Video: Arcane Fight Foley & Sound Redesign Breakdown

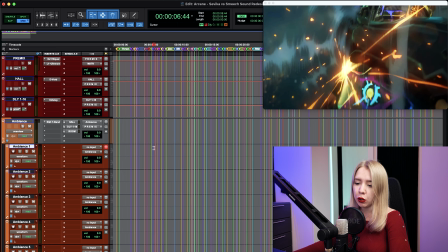So the first thing first, I want to find some basic ambience for the background, since it's gonna be just sound design without any music.
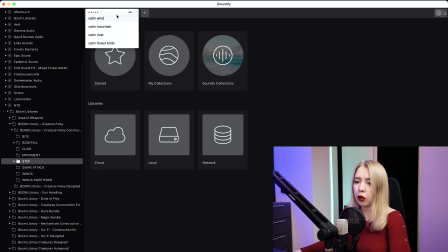Let's look for some calm winds, maybe.
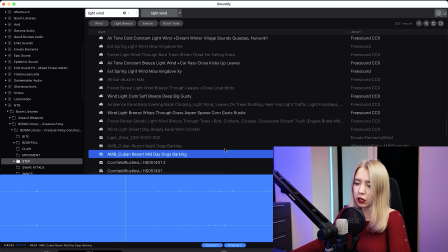We can try something like this.
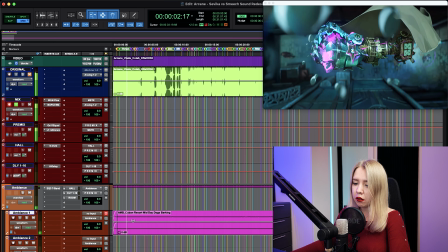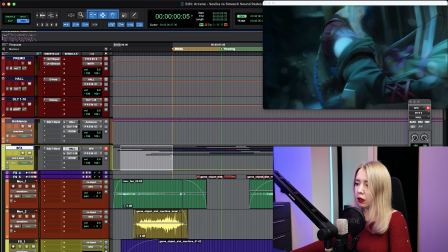Yeah, it can work. I want to automate the panorama of the audio, because as we can see, the object is moving to the right corner, then it's more or less in the middle, and I would like to show this movement by audio.
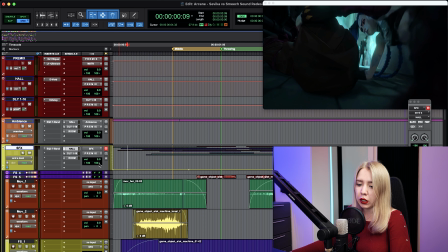Let's use the main group of sound effects, and let's automate panorama.
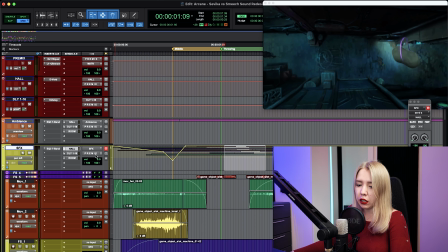And as well, I think we need to have some reverberation here. I would like to automate this just a tiny bit.
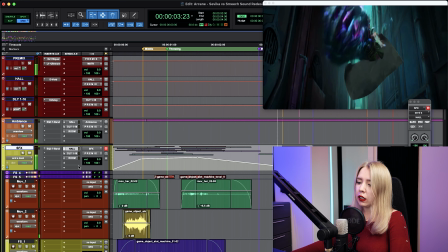Yeah, like this. Plus it's slow-mo, and this reverberation tail, which we can hear here.
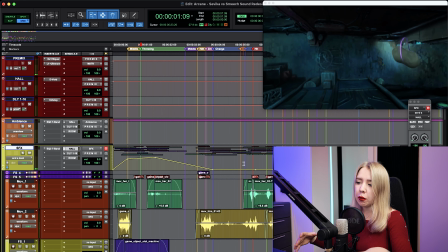Just a tiny bit, but it creates some kind of airy movement as well.
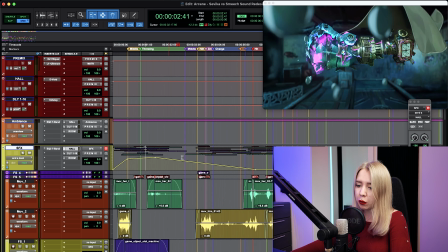But in addition to this, we will add some whooshes, but this is the next step.
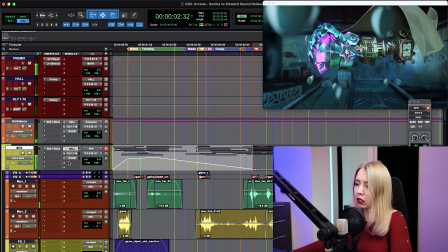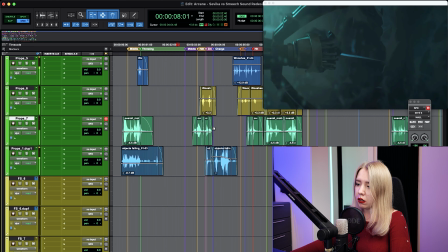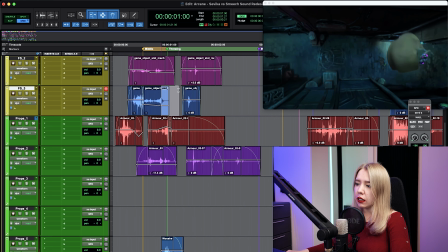And here I would like to add some kind of close movement.
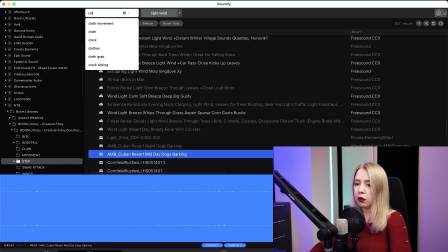So let's look for something.
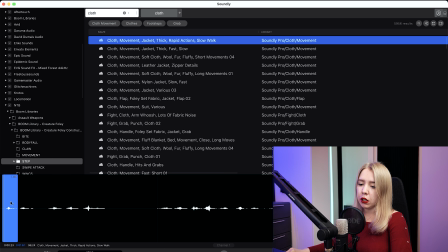Maybe the first one is not bad.
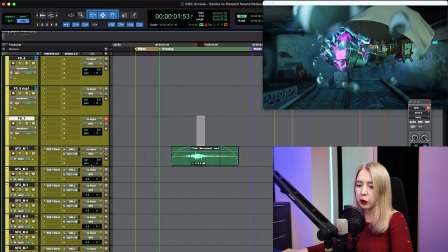And again, just a tiny bit to the right in terms of panorama, because we can see it from the right side.
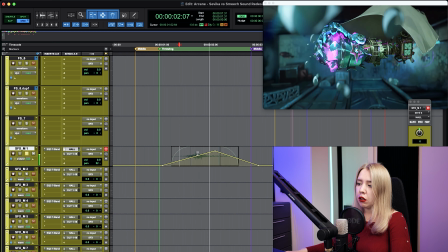A bit more reverb. It even works like a good transition.
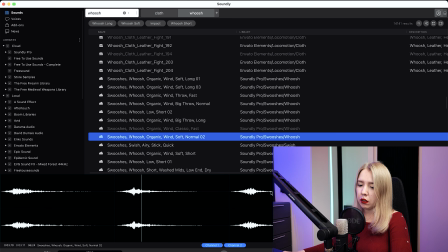Now I want to add some whoosh. Maybe something like this can work for the drawing moment.
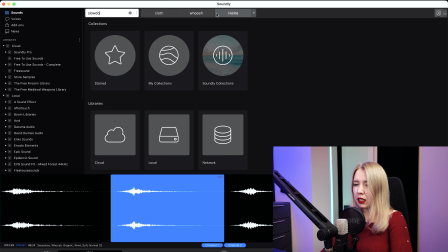And now I would like to add something for slow down.
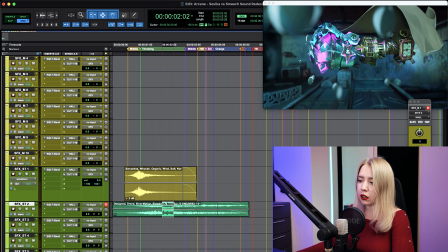And here I would like to show that here it's slowing down, but here not anymore.
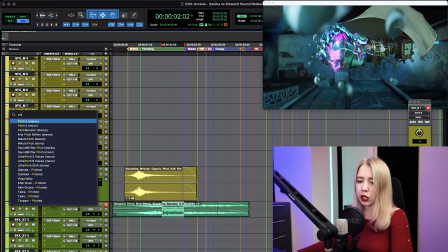And maybe I will add pitch shifter and automate it a little bit.
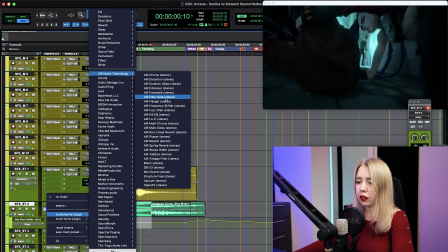I would like to try something like filter gate to add some extra movement,
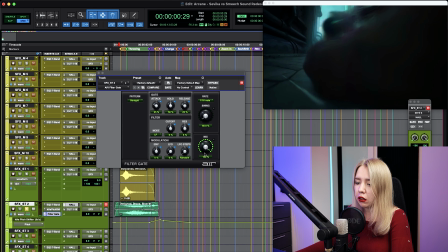but automate it just like I need.
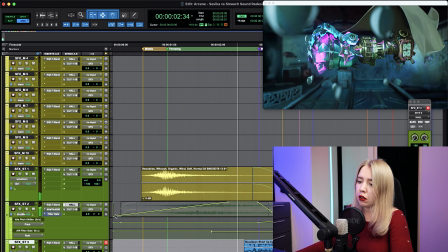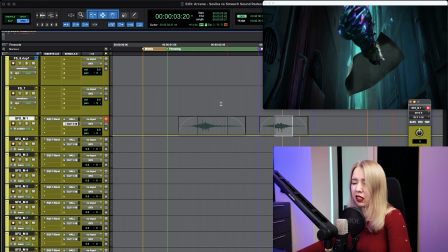And as well, I would like to add some delay, just a tiny bit, for the close movement.
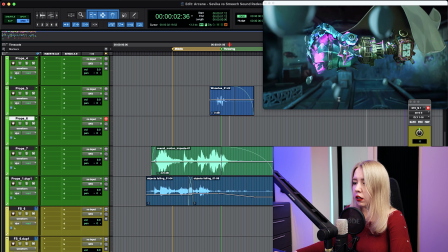This looks like some kind of water. This. Maybe we need to add some kind of watery layer.
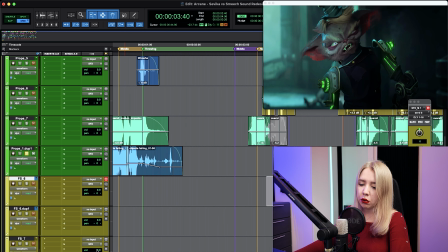And here as well, noticeable zoom out. So I would like to add straight away some whoosh for this kind of movement.
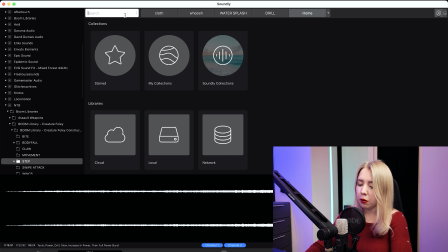Let's even try to find some kind of helicopter sound.
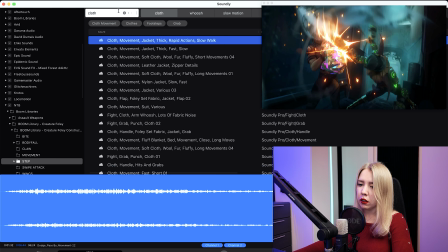And for sure, I would like to add some blade sound.
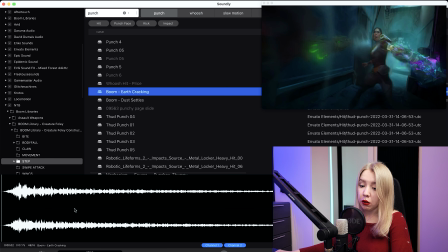Punch sounds. Oh, this is not the bad sound for the very, very beginning.
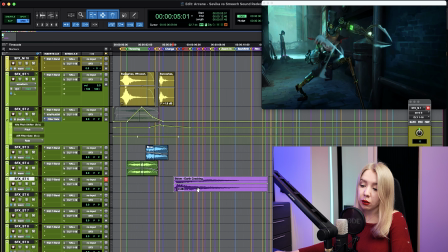Just like some kind of opening.
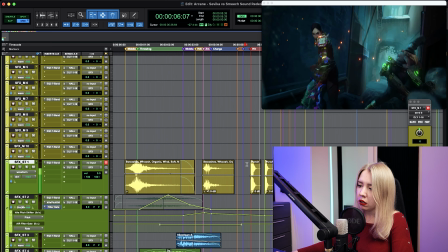Okay, great. It's really nice layer. It makes the sounds more massive.